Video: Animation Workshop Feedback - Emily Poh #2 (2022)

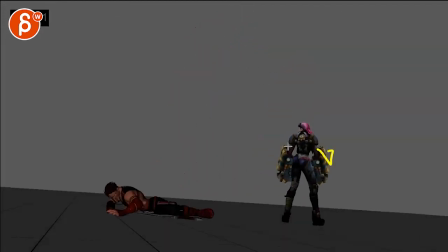even at the end she could go and have a bit of a raise of her arms and then bring them back down i like the last little take that type of thing and then the pose could be either you know she's leaning away from the action like i'm done with you or leaning a bit more into this and going come
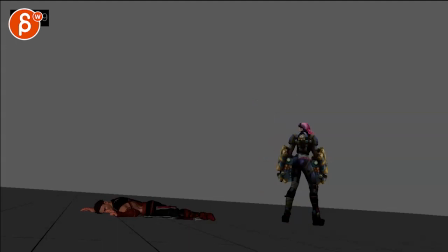on what more but this is a bit default mirrored so i think that last pose could also kind of reflect her state of mind just a bit more If that makes sense. All righty. That's mostly that. A little cleanup here and there.
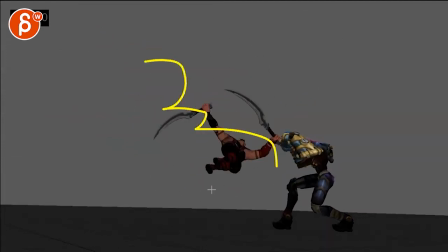Mostly that that I'm not quite buying even in real time. It feels cool.
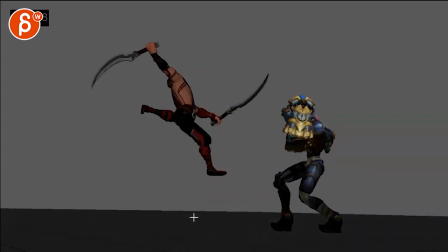It's just a bit wonky in terms of just the momentum and the physics and the turns and all that stuff.
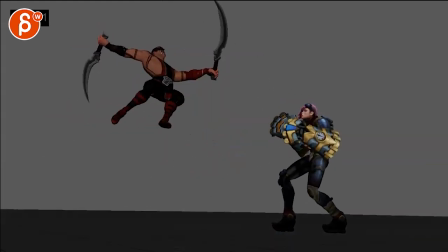It gets a bit magical video game-y where you have an action, then combo, and then something else gets activated.
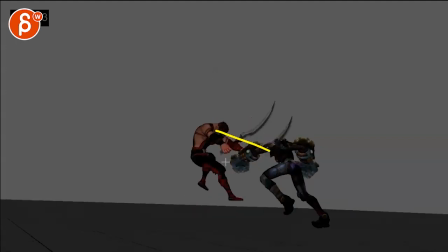And then I would also offset these arms here on that. See, it's out of control here. Boom. It would be more of a flailing type of arm move into that.
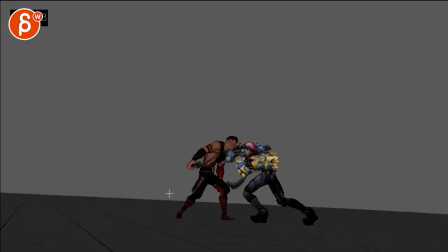I mean, he could. He could after that already. Boom. Drop this.
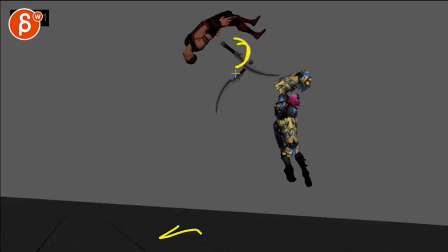And only have one held up and land.
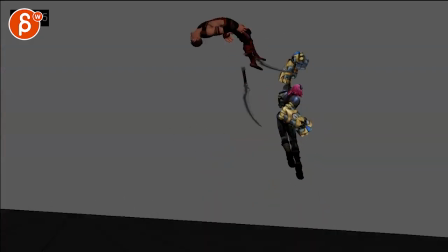It's just a thought. But that's it. All right. Thanks. All right. There's an email. You can sign up. You can start whenever you want. You can submit whenever you want. You get 16 submissions. Either way, a like and subscribe would be awesome. All right? Thank you.